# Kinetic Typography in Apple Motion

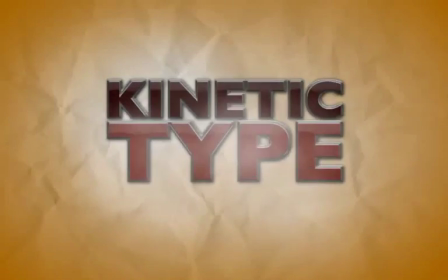want your text to stand out. How about... That was an example of typography. Oftentimes it is referred to as kinetic typography because the text is moving. So, how about if we dive right into creating this cool effect? In this webisode, we're going to take a quote from the famous author, Mark Twain, and turn it into kinetic typography, like so.
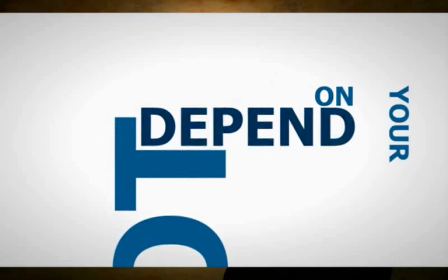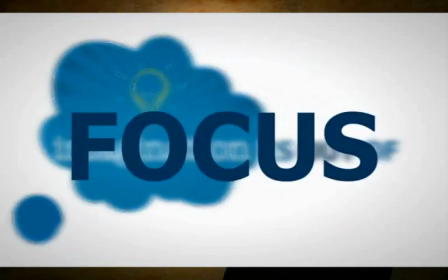In this video tutorial, we're going to recreate part of what you just saw. So, let's get started.
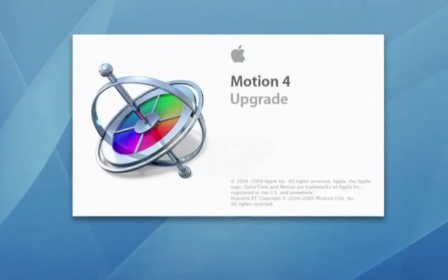First off, let's open up Motion and choose DVC Pro HD 1080i 60,
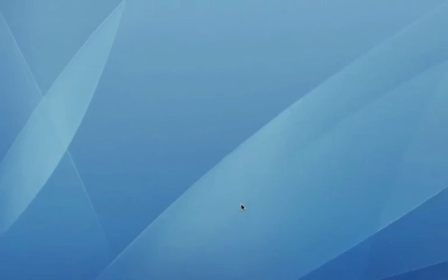and then hit the Return key. I like to see my full working area, so hit the Shift and Z keys.
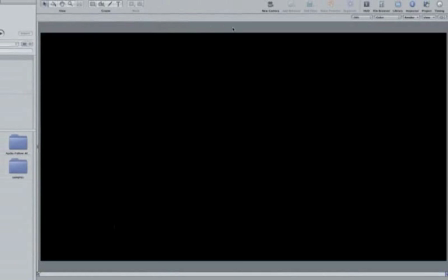All right, that feels more roomy. Instead of the default black background, I want a white one. Click on the Rectangle Shape tool and create a rectangle that covers the background. Or you could have added a color solid. To help soften up our white background, let's add a vignette.
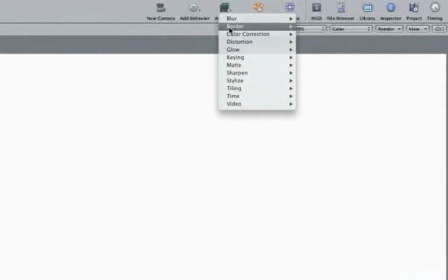Go up to Add Filter, Stylize, Vignette.
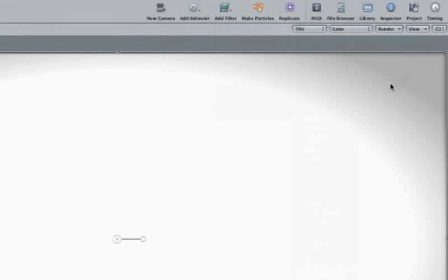Notice how the vignette pushes our eyes to the center of the screen where we'll be placing our text.
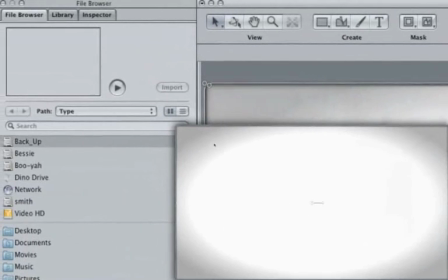I feel the vignette is a little harsh, so let's adjust it a little.
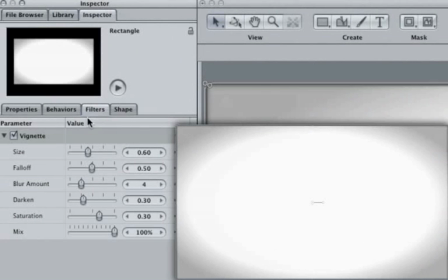Make sure the Filters tab is selected and then increase the size to about 80 points.
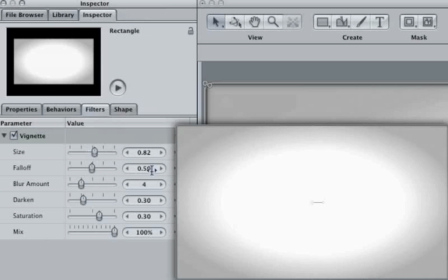Let's help blend the gray to white by increasing the falloff. One looks good.
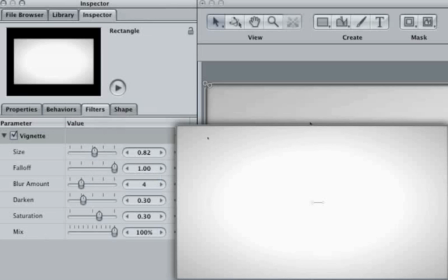We now have a nice, clean background that will gently direct our eyes to the center of the screen. Next, you can't have typography without text. Click on the Text tool and then click on our canvas.
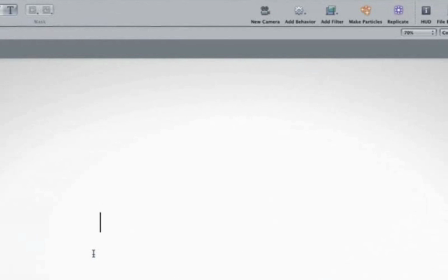Type the word, you. Be sure to make it all caps. We can't see our word because it is white, like our background.
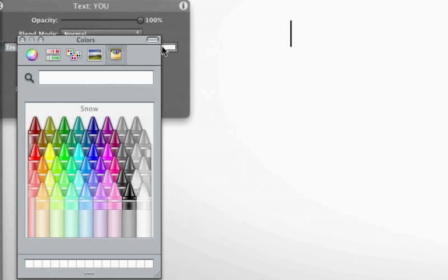So click on the HUD button and then click on the color well. There is a very specific shade of blue I would like to make this word.
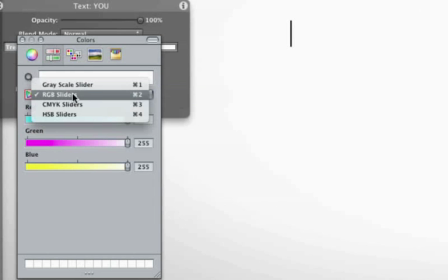Click on the color slider button and make sure you have the RGB slider selected. Make the red 0, hit the tab key, and then type in 44.
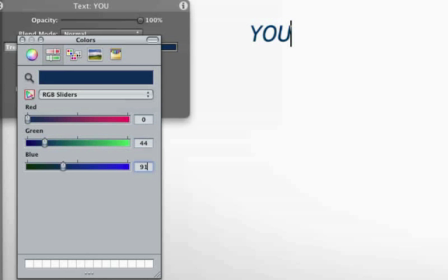Hit the tab key and then type in 91. We have a nice dark blue that I would like to use throughout this project. Because of that, drag it from here into one of these little boxes.
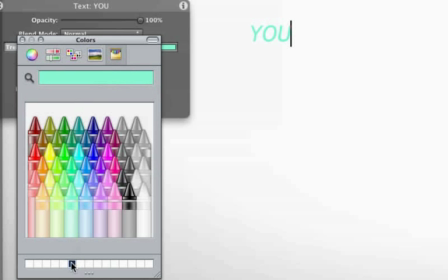That way, I can always click on this little box to retrieve the color we just created. Then, we don't have to waste time typing in those numbers every time I need that color.
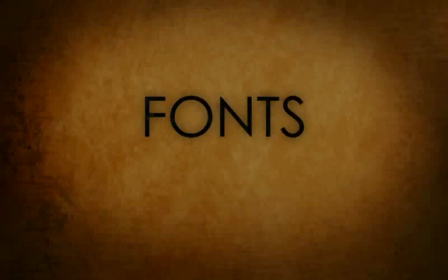Next, we need to choose a font. Motion comes with a lot of fonts, so which one to choose?
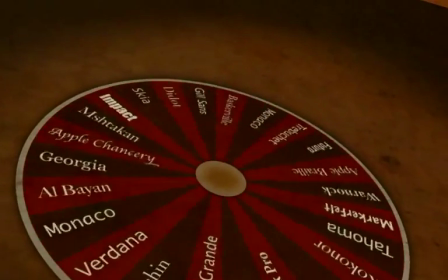You could play Wheel of Fonts, but it's not recommended.
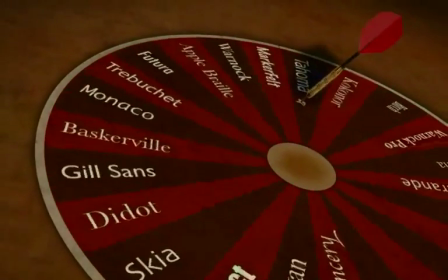Obviously, there is no right or wrong answer here. There are plenty of attributes that make a font distinctive.
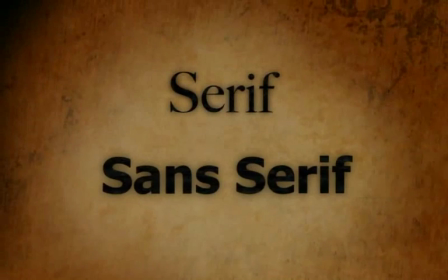However, I would like to focus on serif and sans serif fonts because about half of your default fonts are serif ones,
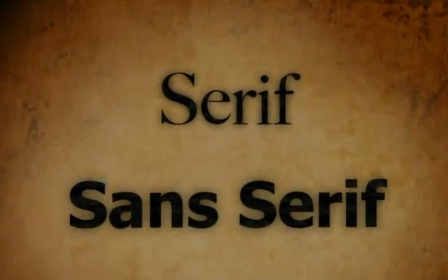while the other half are sans serif typefaces. The serif is the detail on the end of the strokes that make up a letter.
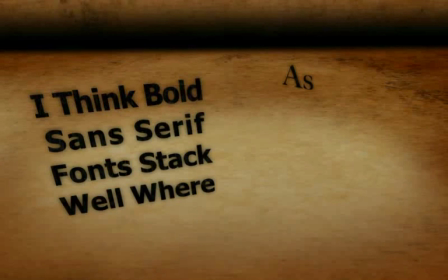I think bold sans serif fonts stack well, whereas skinny serif fonts feel like they have big gaps when stacked.
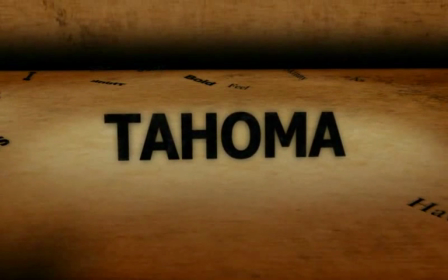Because I want to stack words in this project, I think Tahoma Bold looks really cool for this project.
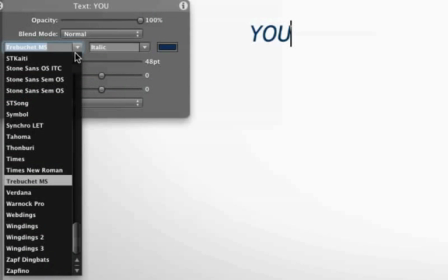So let's go with it. Now change the font size to 25.
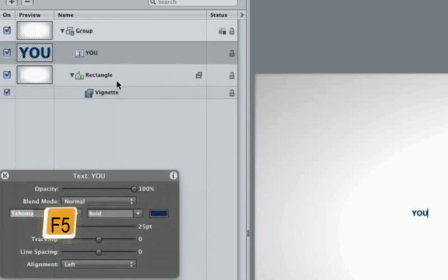If you open up the project pane, you can see that you have the word you on one layer. I would like to put the word cannot on another layer, so hit the escape key.